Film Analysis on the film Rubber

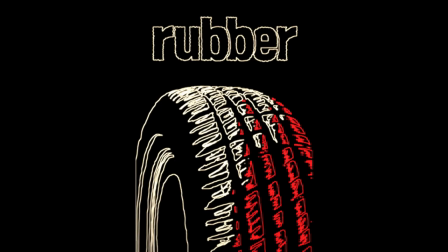0:00 When I say this film is wild, prepare to be flabbergasted as the film truly warns you about what you're about to watch.
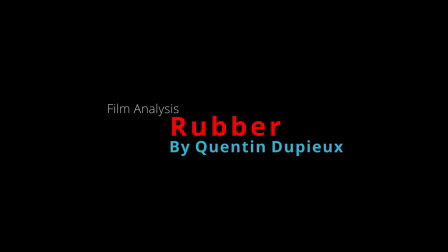The film Rubber is a thrilling experimental film by the always rule-breaking French director Quentin Dupier.
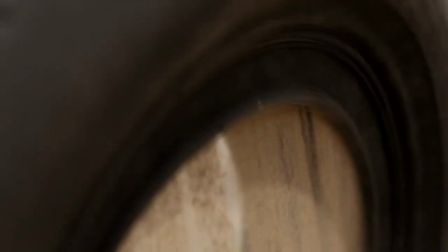0:22 It follows a car tire that comes to life and undergoes a ravenous killing spree.
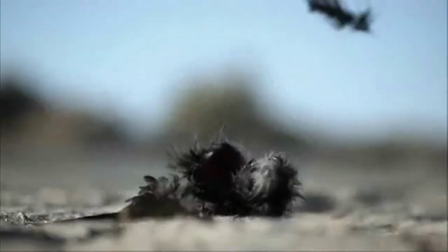0:28 The narrative alone sounds insane but it's only the beginning. When creating this film from interviews I have looked at, there is zero reason behind him creating his films or messages behind them.
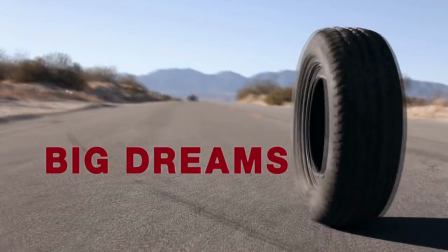0:38 As someone who created this film for the fun of it, to me there are undertones of himself challenging Hollywood from the way he is constructing his films to the messages being displayed throughout.
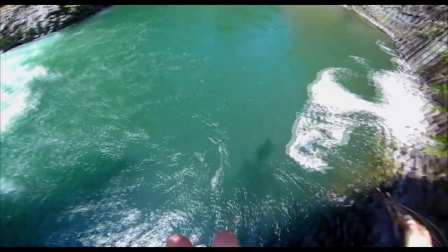0:47 Looking at the role of films, they're a way to escape into the world while observing the narrative or world playing before you.
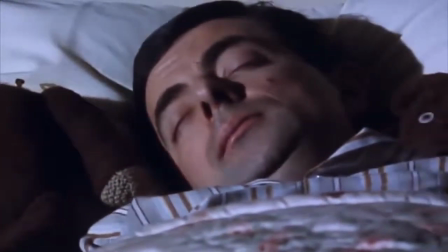0:54 When observing films as described by Michael Tratton, it's like dreaming in the night.
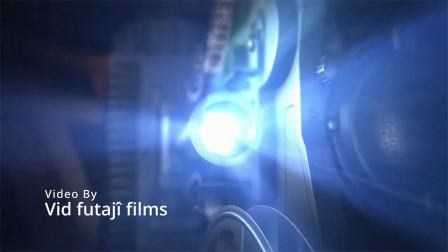0:58 The film world becomes a sealed reality that we observe and mostly wanting not to be taken out of.
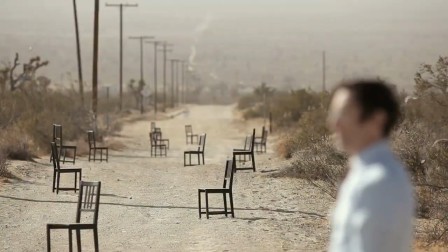1:04 However, this film from the start reminds you this is a film and consistently takes you out of the film realm. The opening scene takes the audience out of the film realm by breaking the fourth wall. As described by Martin Glenn,
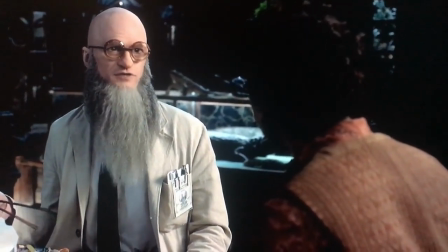1:16 breaking the fourth wall is when a character directly addresses an audience or actively acknowledges
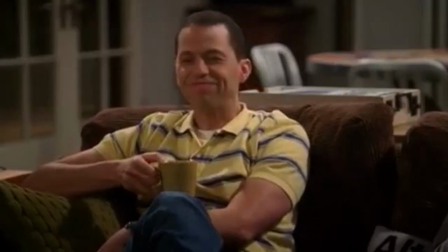1:21 that the character and action going on is not real through breaking character or through dialogue.
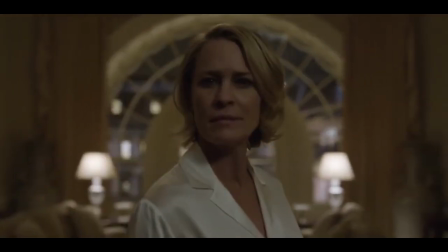1:26 Breaking the fourth wall hereby removes the invisible barrier between the two worlds,
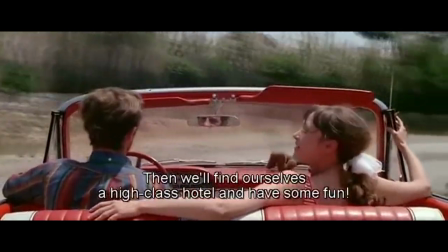1:31 ours and the films, removing the escapism that this form of media provides.
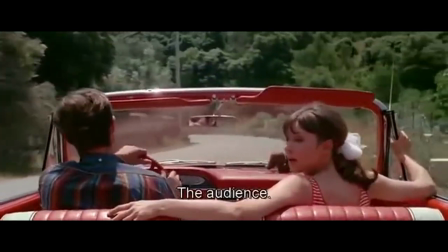1:36 Films and TV do use breaking the fourth wall though mostly for comedies like Deadpool and Fleabag.
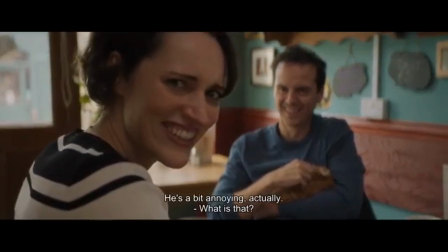1:42 It works to bring in the audience on the joke, elevates characters and tells us crucial information.
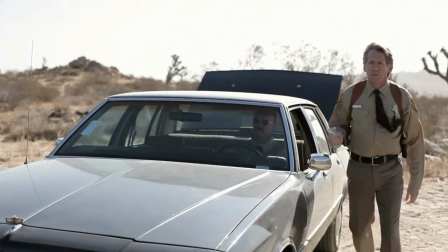1:47 Low and rubber the breaking of the fourth wall is just a way to yell at audiences hey this is a film and nothing that's going to happen will make any sense.
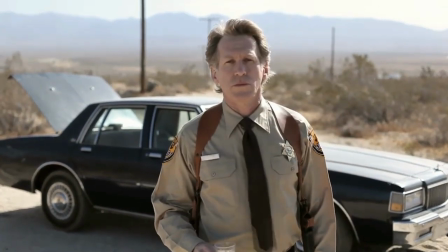1:56 Within the opening monologue the police officer takes a jab about Hollywood films, highlighting that in every film there's always an element that just does not make sense.
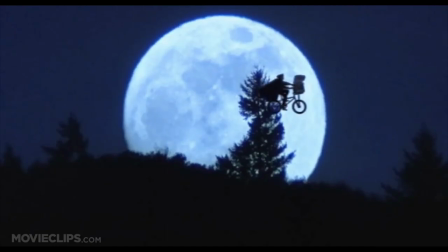2:05 Within films such as AT, The Pianoist, Chainsaw Massacre, Getting Targeted,
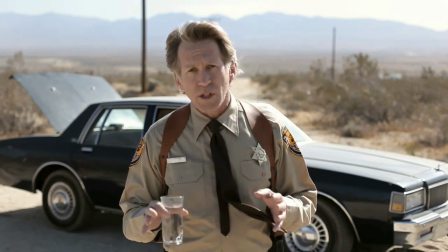2:10 The Opening of Rubber ends telling audiences The film you are about to see today is an homage to the No Reason.
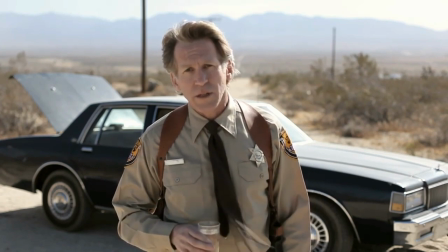2:19 Therefore breaking the fourth wall, acknowledging it's a film and taking aim at Hollywood films within this one sentence.
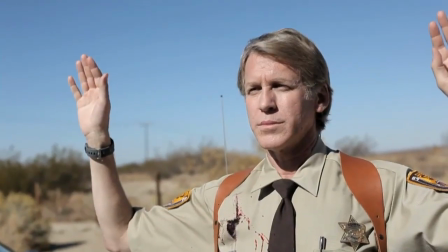2:26 As Ian Buckwattle states that when watching this film if you ever find yourself thinking that something doesn't make sense don't bother searching for an explanation,
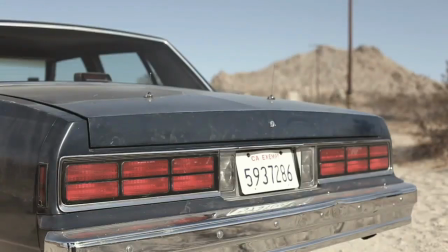2:35 there isn't one.
I don't feel a thing.
This is highlighted with the police officer emerging from the car boot.
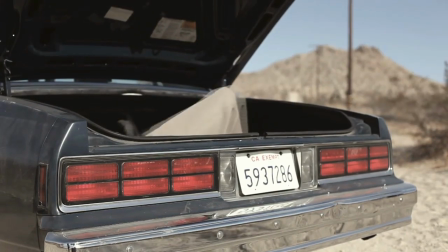2:40 The almost prologue for the first five minutes perfectly captures what the rest of the film is like.
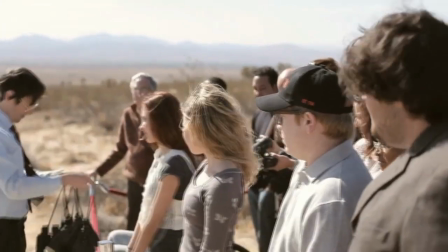2:47 The film becomes meta as the camera pans around to the police officer not talking to us, but to a crowd that is watching him holding binoculars.
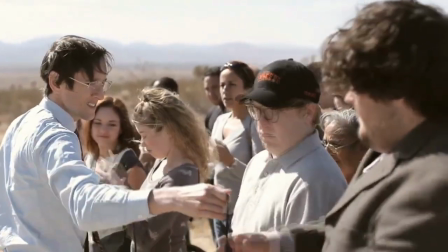2:56 We find out they are here to watch the film in their real world. I know, it's confusing.
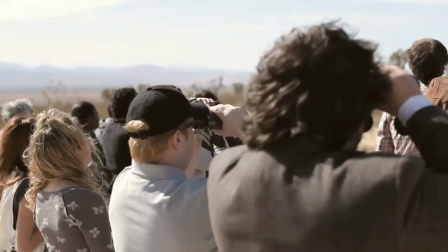3:02 The crowd is intertwined throughout the first half of the film with their commentary throughout the film.
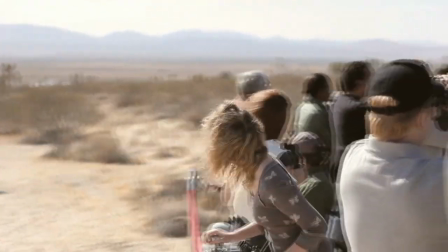3:07 Almost like playing us as the audience. This thriller takes audiences out of the escapism of this film and consistently reminds us that everything we are witnessing is fake.
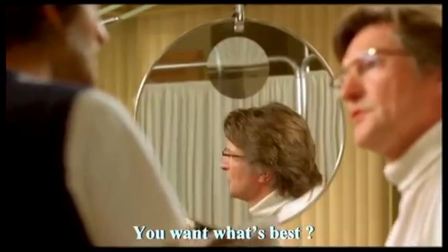3:16 The reason behind this is for personal reasons,
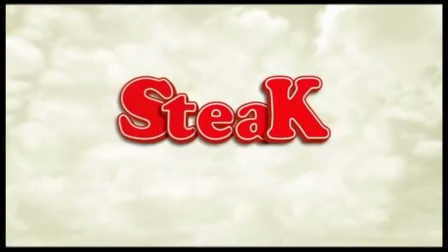3:18 stating that in his first film it was a flop with nobody seeing it meaning putting spectators in the movie was a good way to have spectators and control them.
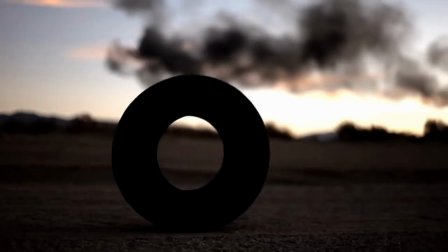3:27 When it came to promoting this film this segment was not shown and was displayed as a mainstream Hollywood crazy killer flick.
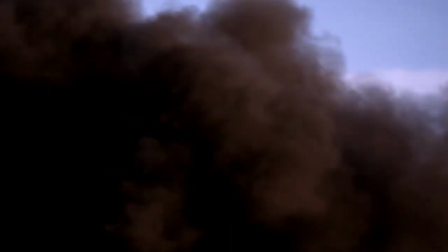3:34 You can tell when watching this that the killing tyre segment slash story is there's not much
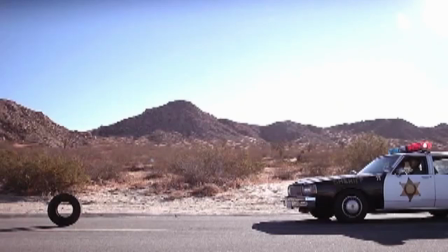3:40 there and is another segment of no reason as the cleverness and rule breaking happens in other sections.
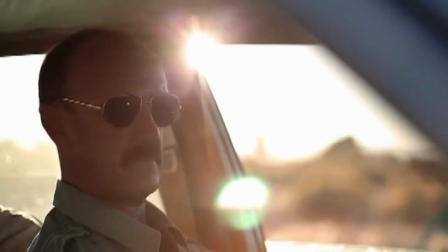3:46 He has advertised it in a way to get audiences into seeing this film by being unique but blending it into other traditional trailers,
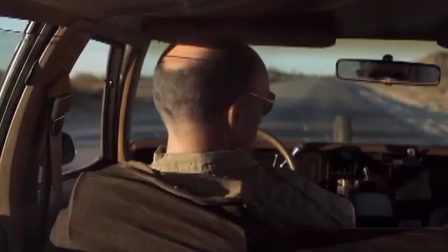3:53 missing out on large sections of the film that at its core will confuse audiences.
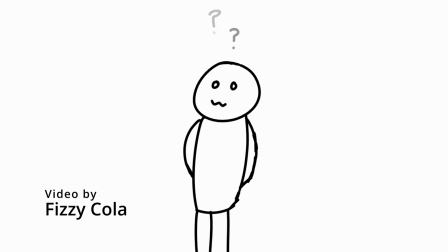3:57 The audience frow is left confused and baffled by what they are watching, similar to us.
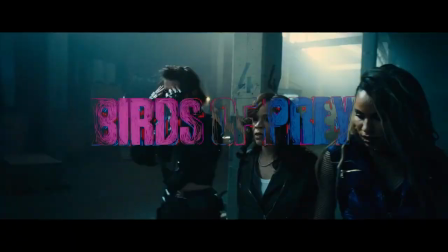4:03 We have grown slightly accustomed to predictable and non-thought provoking films that
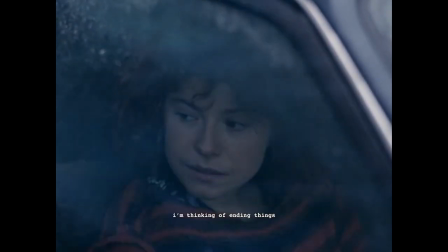4:07 the industry is making our minds confused when seeing these complex experimental styles.
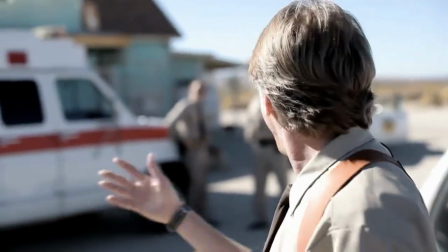4:13 Quickly due to the negative reviews, the audience in this film are silenced by killing them, causing a police officer from the start to interfere with the main plot.
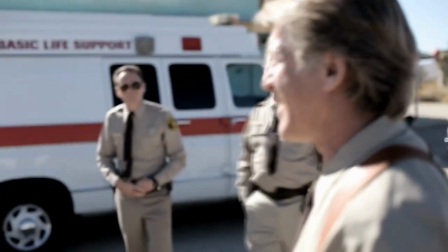4:21 The police officer breaks the film reality by telling the actors that nobody is watching and that they can finish.
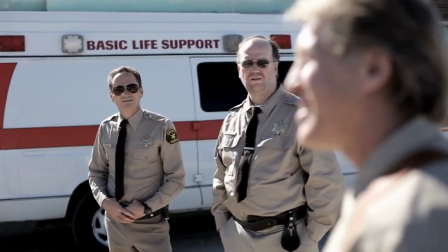4:27 It's all fake. Within doing this and telling the actors it's all fake, again takes the audiences out of this reality.
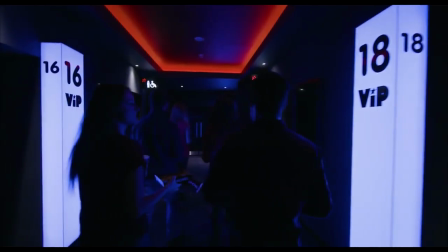4:34 When it highlights though, as the power of audiences have over a film.
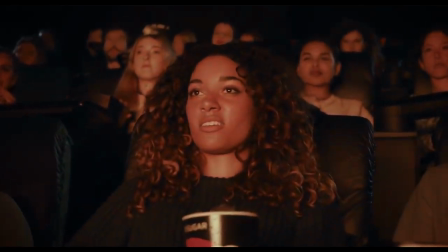4:38 As highlighted by Rachel Tustin, she states that audience drives every aspect of developing a theatrical performance from casting directors,
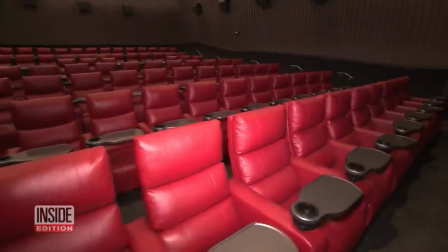4:47 the development of narrative as well as the success of the film. Films can be unique or brilliant but if nobody's seen them then what's the point?
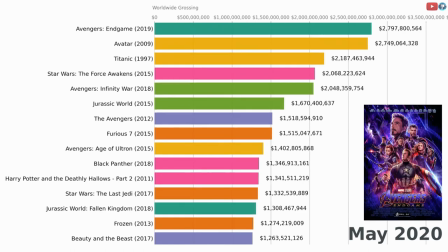4:55 To me box office and stuff do not matter but when looking at headlines and success it's what the trades and companies look at more.
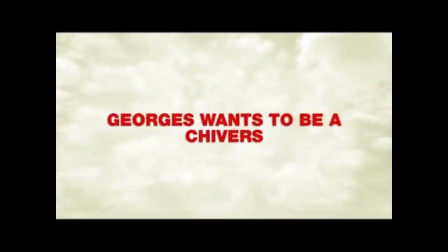5:02 This could be a link into his first film which was a flop as nobody saw it or a link to how he advertised
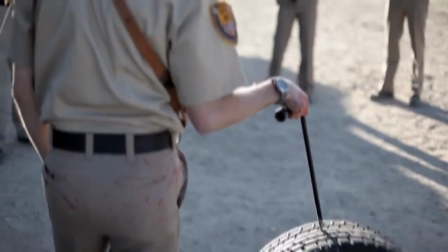5:09 this film to make it more appealing for general audiences to watch and then people finally seeing the final product.
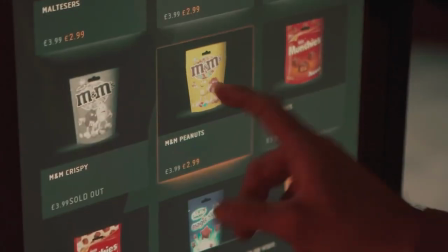5:15 Before concluding here there are a few more attacks on Hollywood for example the food that poisoned the spectators could be seen as a metaphor for the junk food we
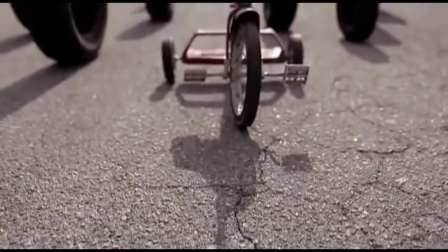5:23 mindlessly consume while watching or how the ending could be a swing at Hollywood's ongoing decision to produce sequels or reboots for no reason.
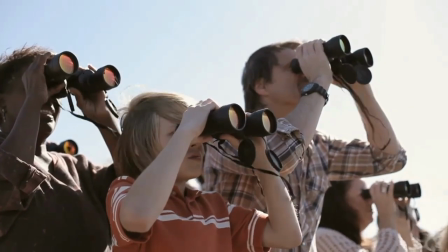5:31 In conclusion There is so much more to talk about this film,
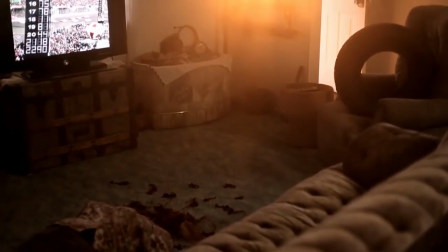5:35 but I'm hoping it gives you an insight into the film Rubber and why it's such a complex experimental film that truly breaks the filmmaking robot.
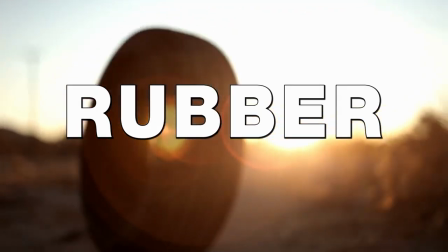5:43 Maybe even give it a watch?